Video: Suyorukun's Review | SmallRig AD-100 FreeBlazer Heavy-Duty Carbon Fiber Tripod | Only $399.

What's up people, 안녕하세요, Suryokun입니다. So today I'm going to talk about one of my favorite filmmaking gears, which is tripod. I know to some people tripod is boring, but this is one of the essential filmmaking gears in my workflow. Now, I used to be obsessed with camera movements. I think I still am a little bit, but I would move my camera for pretty much every single shot,
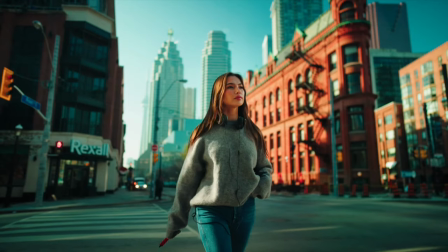90s
whether it's handheld or gimbal shots, without knowing what different effects each of those movements has.
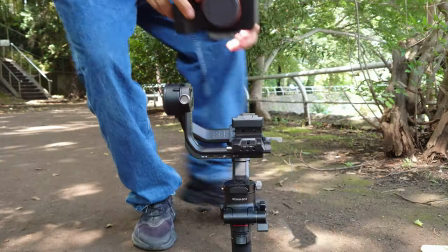96s
Every camera movement has its own way of storytelling. You put your camera on a gimbal and throw on a telephoto lens and do this.
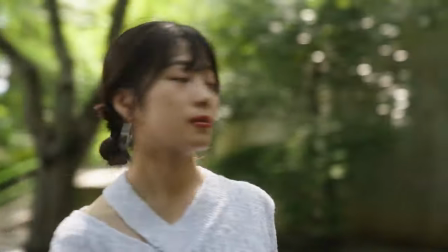105s
You get this chaotic sort of feeling and you can feel her emotion. You really get to feel what the character is feeling.
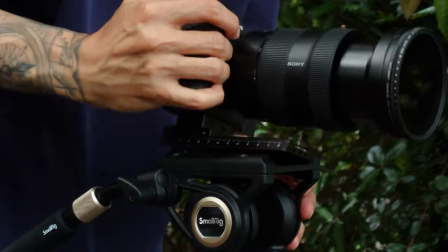112s
On the other hand, if you do the same thing on a tripod, same camera and same lens,
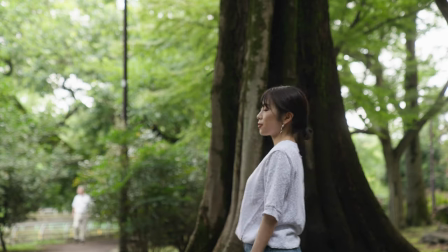116s
it's not as intense and it feels more like you're watching the character from someone else's perspective,
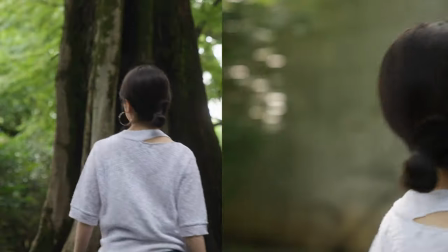122s
unlike the gimbal shell you just saw. i know this is pretty a drastic comparison because the compositions aren't exactly the same but you
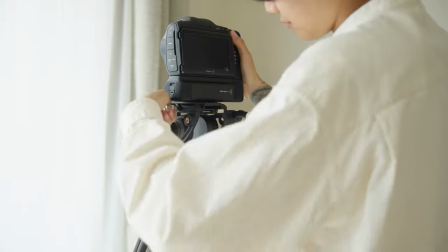129s
get the idea i can also focus more on the composition and the lighting and other things in general when i put my camera on a tripod and look at the
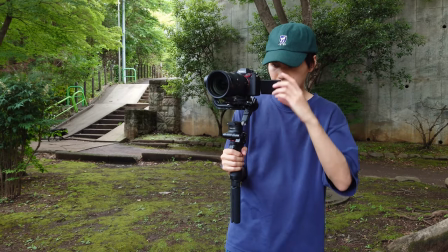137s
monitor right here rather than trying to figure out everything while you're holding a heavy camera setup now this specific model is called free blazer from small rig they actually came out with this previous version of the tripod a while ago and it was pretty popular especially with that price point and they recently released this upgraded version of that and now this is one of my favorite filmmaking gears i personally own first of all this one is built like a tank how do i know that i used to be a tank driver back in the days so i can confirm that this thing is rock solid and it feels it feels premium i'd say and this tripod is made from carbon fiber so it is relatively light compared to you know other bigger video tripods but i wouldn't say this is a lightweight tripod because this is still 5 kilo or 11 pounds and if you're traveling a lot with a tripod like myself you don't want to carry this thing around unless you have like huge arms like peter lindgren and that's not what this tripod is made
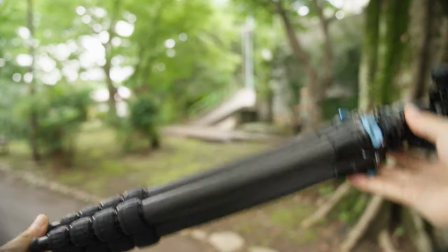195s
for anyway if you want a lightweight tripod then get a tripod like this it's light it's nice and compact but this tripod right here is made for more like professional use As your camera setup gets bigger and heavier, you're gonna need a solid tripod like this.
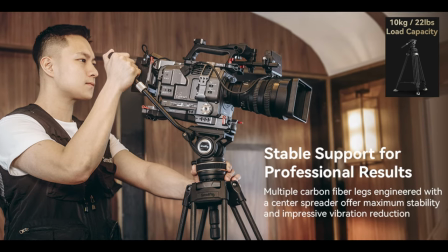211s
Now, this thing can handle up to 10 kilo or 22 pounds. Please do not risk thousands of dollars that you spend on your camera and lenses by using a cheap tripod. Also, tripod is something that you're gonna use a lot for years, 10 years or more. So I can confidently say getting a good tripod is a good investment.
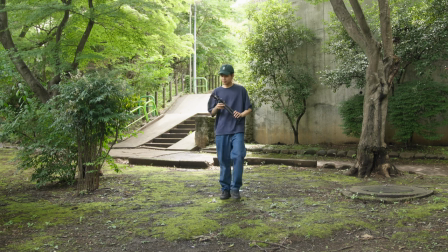230s
And you don't want to show up with this treble tripod on set. I know it's ridiculous, but to most people who don't really know about filmmaking, the bigger our setup looks, the more legit and professional we look.
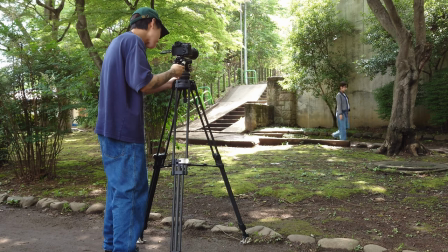241s
Yeah, I know. Also, I tested both tripods to see how well they perform when panning and tilting and this is the result.
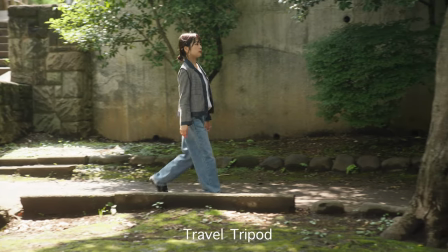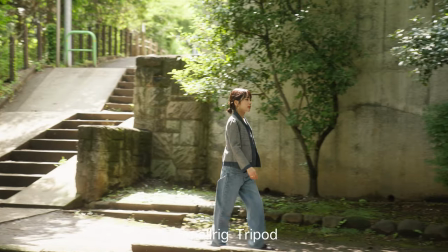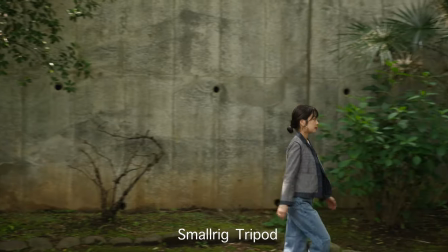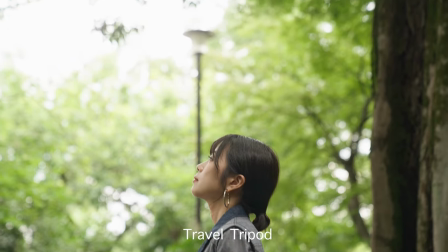As you can see on the smaller tripod, it is much smoother. And with this treble tripod, I've noticed that the whole tripod shakes when it's a little windy.
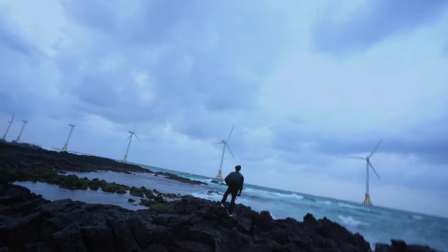279s
Of course, that's because this thing is so light and it actually fell down with my camera set up on it a few times before.
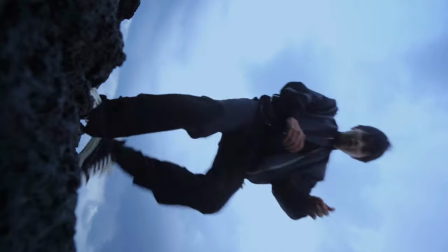285s
I know I should have used my backpack or something to make sure it was nice and steady but it was an expensive lesson. So I do actually like the fact that this one has a little bit of weight to it to securely support my gears.
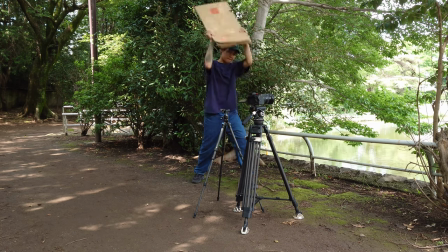298s
So here I'm trying to recreate the wind that blew my tripod away and here's how it turned out.